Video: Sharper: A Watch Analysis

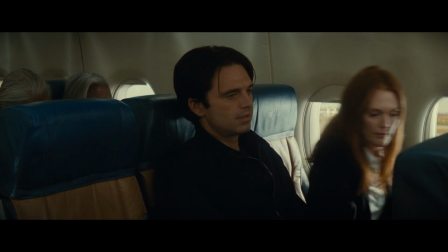Tom is dead, but the money is still hers. But she realizes she's been the victim of a con.
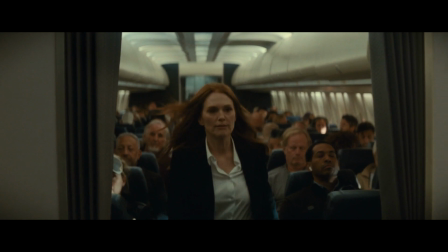Browdick was in on it and Tom isn't dead and Sandy isn't on the plane anymore.
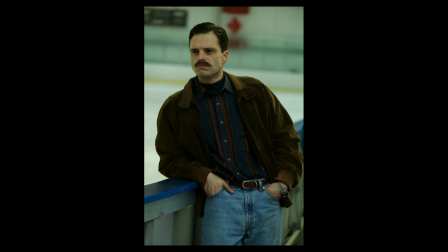She's been conned out of billions of dollars. and now she's stuck with jeff gluli and no money which
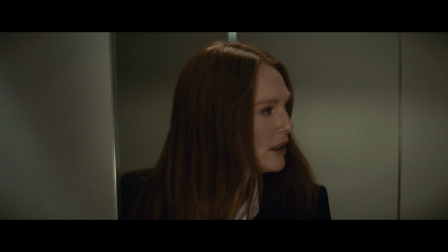sounds like my weekly viewing of i tanya but that's another topic entirely i don't want to talk about that okay
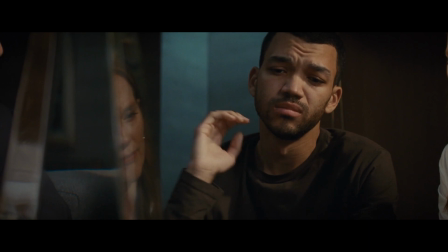exclusions can be interesting in film they can be unimportant information we don't need to see tom's nervous breakdown the boy is just nervous
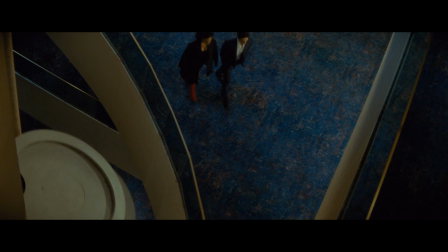but they can be due to unreliable storytelling too we don't see sandy strung out again because it never happened.
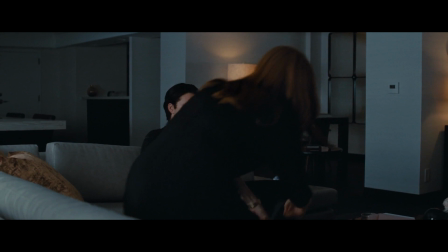And this is where the $350,000 con comes in. When Madeline introduces Tom as a mark, we don't see it.
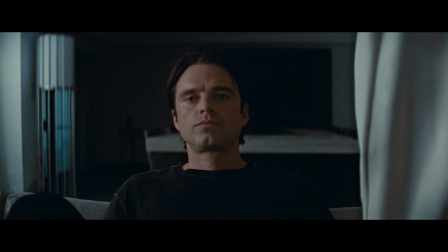We don't see her talk to Max. We don't know how she gets in his good graces again.
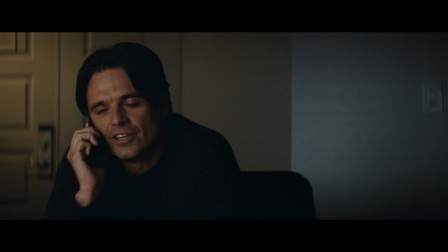We don't know how well they get on after she unceremoniously dumped him over the phone when his teeth were at their absolute whitest.
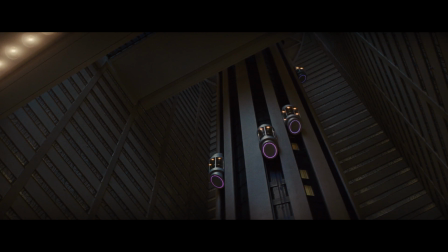I don't know why they look like that this could be unnecessary for us
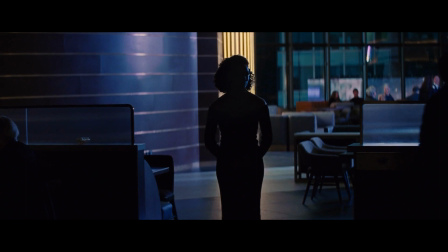but it definitely is empty where's the revenge arc for max that we could have had where is the rest of the movie what about max
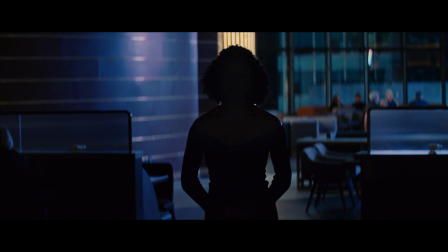abandoning sandra and taking all the money we might not see it because sandra doesn't
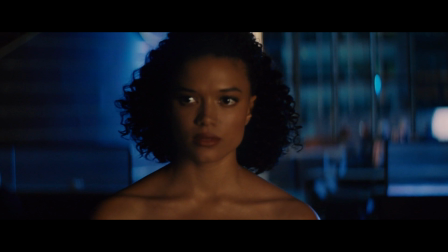really want to see max doesn't care about the abandonment but why doesn't she care
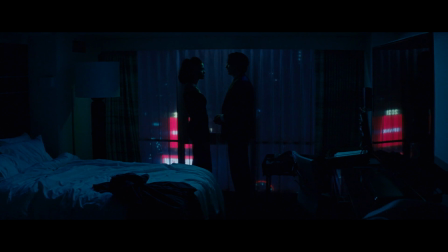didn't she happy birthday max in a hotel room that's weird why
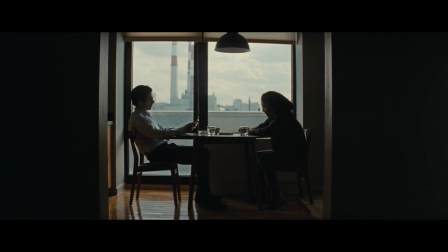does the film introduce the strange arc he is her rescuer her lover says he cares little for her but nurtures her saving her from heroin and feeding
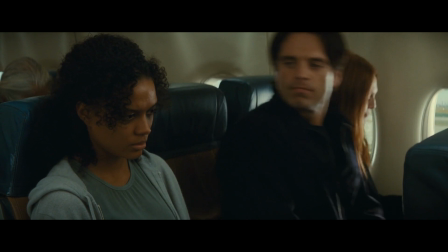her white castle that feels like a place to mind drama but nothing is
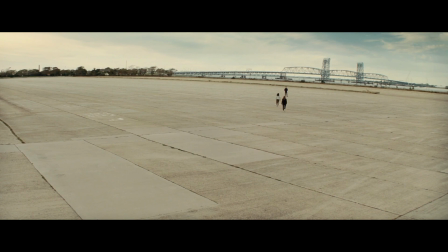missing if max never abandoned her they love different people happy birthday
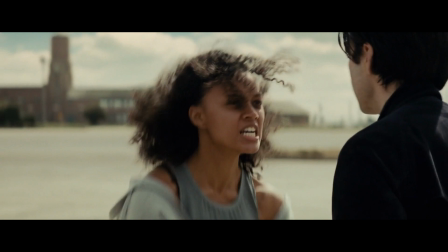once and continued on with the con but that leads us back to max if
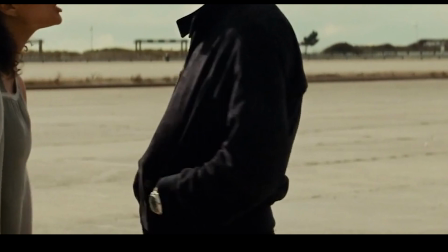Max didn't trick Sandra why would they lie about it and how does this relate to the watches I'll get to the watches I will get to the watches Benjamin
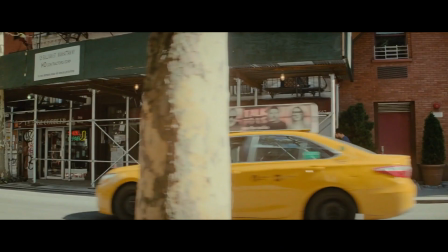Caron cites Clute as his primary reference and boy does it show Sharper is reminiscent of Clute in its understated depiction of New York City and its emphasis on light and dark in the cinematography there's a ton to
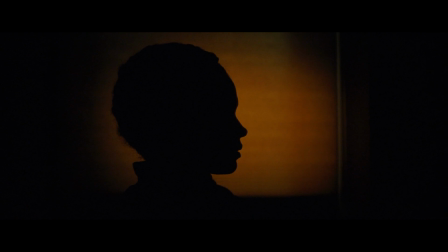unpack about the cinematography of Sharper the movie looks good it's sleek and visually captivating its frames are dynamic and its colors create a
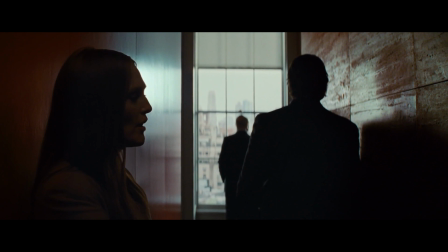different mood for each perspective the film has it was shot on 35 millimeter film lending it a nostalgic charm that at first glance you might not be able to put
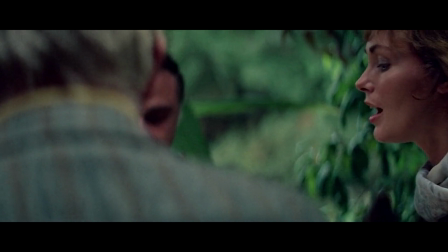your finger on it's not surprising that karen had a viewing of clute for the cast and crew to give them the impression of what they were trying to emulate
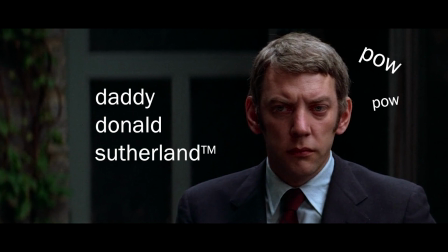clute is a detective story a man goes missing and a police officer is hired to find him he becomes embroiled with a call girl
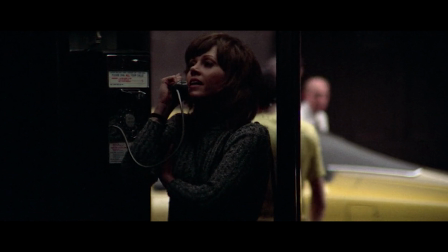named Brie connected to the case that is being stalked at the moment. Audio and film work separately in Clute.
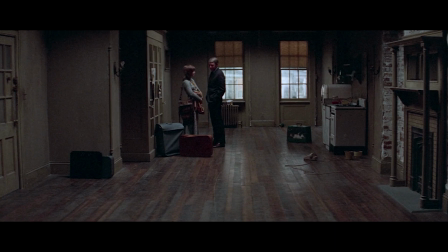You hear Jane Fonda's Brie speak in therapy sessions as the film shows you Clute investigating of a duo leaving her apartment.
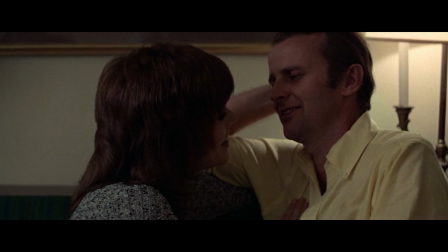The sound directly relates to the role that a tape recorder has in the film.
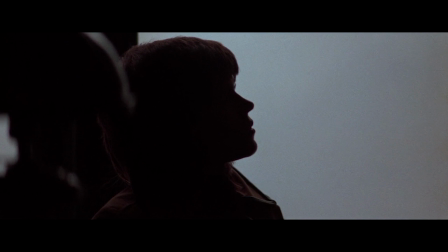There are tapes of Brie conducting her dates and a tape of a violent murder.
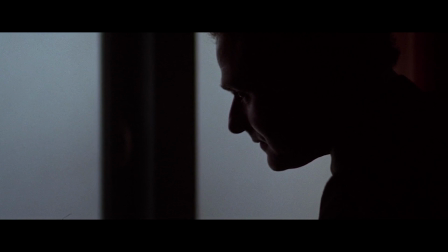These audio tapes are played and the viewer's mind is left to imagine what they are hearing. It makes the violation of voyeurism and stalking that Brie is feeling a more intimate violation.
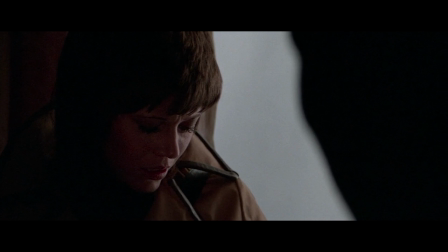Her voice is disembodied from her person, dehumanizing her. It also makes the murder of the killer's victim more horrific, her terrified screams filling the dark room where the tape plays with no visual of the event.
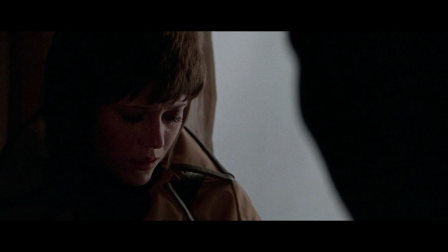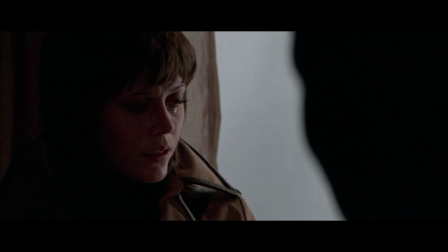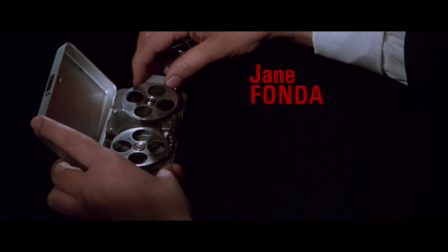These are the titles of Clute.